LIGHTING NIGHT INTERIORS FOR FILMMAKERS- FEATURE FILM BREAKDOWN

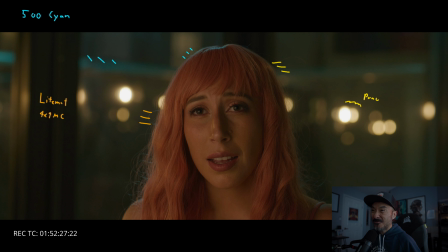508s
And I'm like at a T2 here. I might even be wide open at like a 1.5. I feel like I'm at a 2 here. I don't feel like I was at a 1.5 on the Sigmas, right? But we need highlights. We need some layer of depth, right? Now, on top of that, as you can see, that Forza, we just parked camera left now.
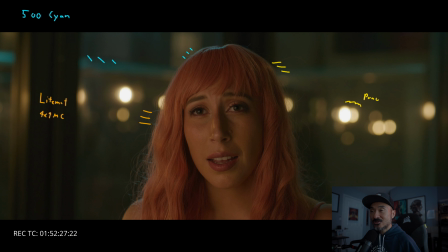526s
Those hints of cyan are giving us edge on the rail, a little hair light here, right? So again, how can we create depth? How can we create as much nuance as possible?
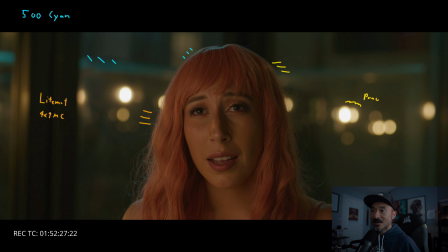539s
And then to camera left, this is where we bring in the light mat, right? We have the light mat +3, I think with like the full grid on it. And then we also have a 4x4 frame, just to soften up even more. We have a 4x4 frame of like either magic cloth or half grid.
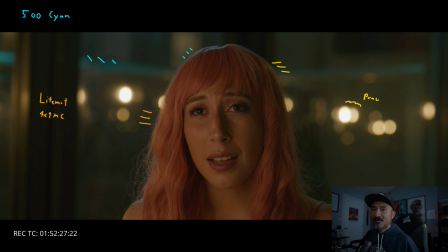556s
I know we had all three on the day. We had quarter, half, and magic cloth. This kind of looks like half grid, but it probably could be magic cloth, right? Because that's what you can tell. Our eye lights are right here, our big old eye lights, right?
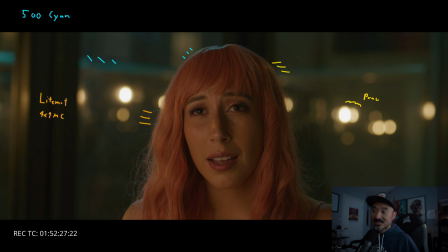569s
And then no neg, which is odd for me to not use any neg, but it's just so dark anyways that we had enough control over all of our lights where I didn't necessarily need to flag off any more lights, right?
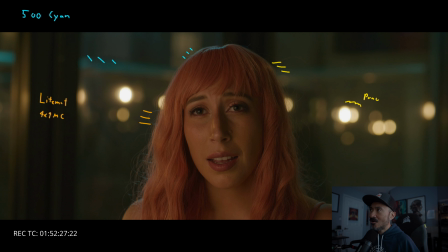585s
I think the last thing we had too is we had our Titan tube overhead as just like kind of pushing in the warmth from these bulbs, because it honestly wouldn't get too far. You might get a little bit on the shoulder, which is right here. But our tiny tube is helping to just give us like a nice little edge here.
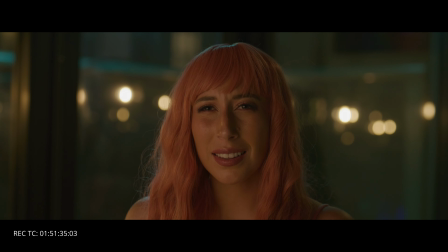604s
All right. And this setup is essentially, sort of the same once we move into the reverse.
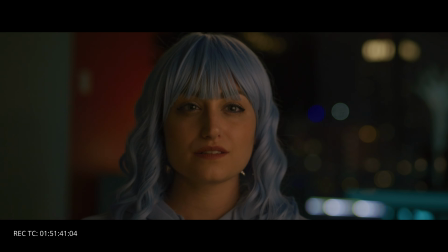611s
It's a little soft, but shout out to my first AC and focus puller, Sean Murphy.
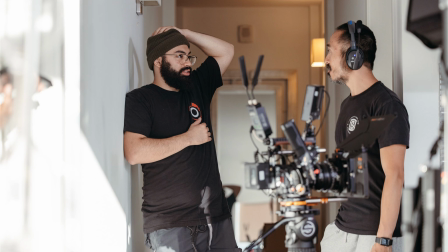616s
He did an incredible job on this. Also to my my gaffer and key grip, my gaffer Tristan, and my KG Ryan.
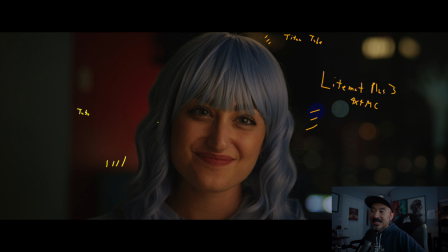624s
So these guys are fucking fantastic. I love working with them. Again, it's sort of going back to like, if you don't have a good location or decent location, if you aren't working within the means of blocking to be able to create shape, right? Like, again, not to say you can't do the Wes Anderson center frame thing.
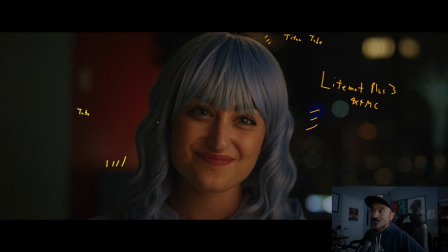644s
I've worked with directors who like that. And so it is what it is. But in this situation, when you're shooting a dynamic scene between two people, it's like, how can we best achieve the best lighting possible and also the best looking frame, right? And not just things that are kind of like flat, right?
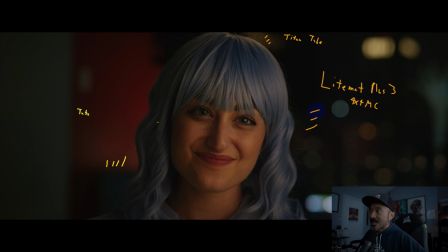661s
Now, I think one thing to bring to note is, say if we didn't have any of these highlights here, right? This would look extremely flat because it would just look dark, right? And I think I'm going to do another breakdown like in January of a nighttime exterior shoot commercial that we did,
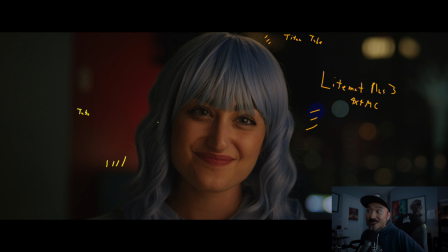679s
where I'll show you an example of like, we can't do anything, right? As far as lighting up the background because of the location we're at and the budget that we had. So things to sort of consider. All right. Let's move on. Because essentially, again, we just flip the lighting
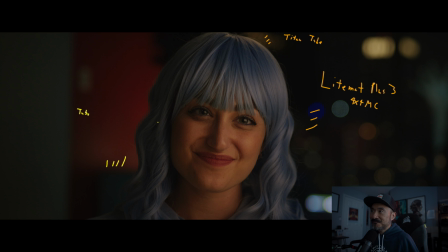698s
setup, right? We're not doing anything different, right? Again, edge light, right? Hair light, edge light, key light. Make sure you got some highlights here. Okay, boom, done.
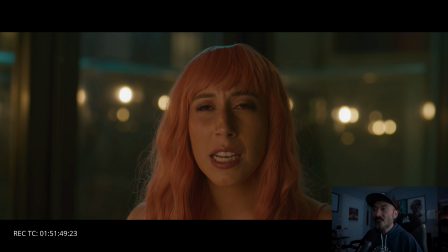709s
I guess the last thing to talk about, because we talked about fighting the flatness, which hopefully you guys get the idea of how to fight the flatness, right?
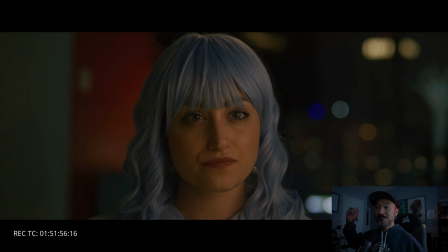718s
Light, foreground, midground, background. Exposure differences, color differences. Even if you don't have the lights available, maybe it's an art direction thing. Do you have like yellow walls? Do you have blue walls? Do you have gray walls, brown cabinets, whatever it is, right?
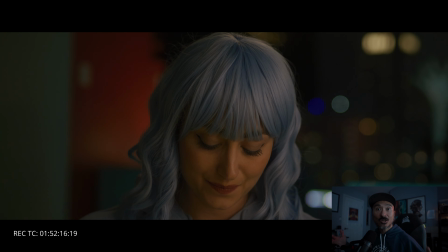737s
That can also help create contrast in the realm of color and be able to fight the flatness, right?
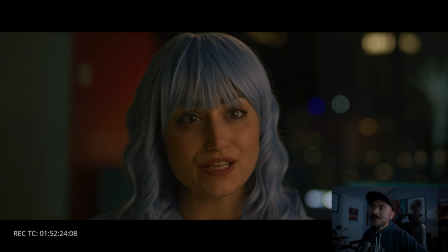743s
I think the last thing I would say is, man, I guess, if anything, just know your sensor.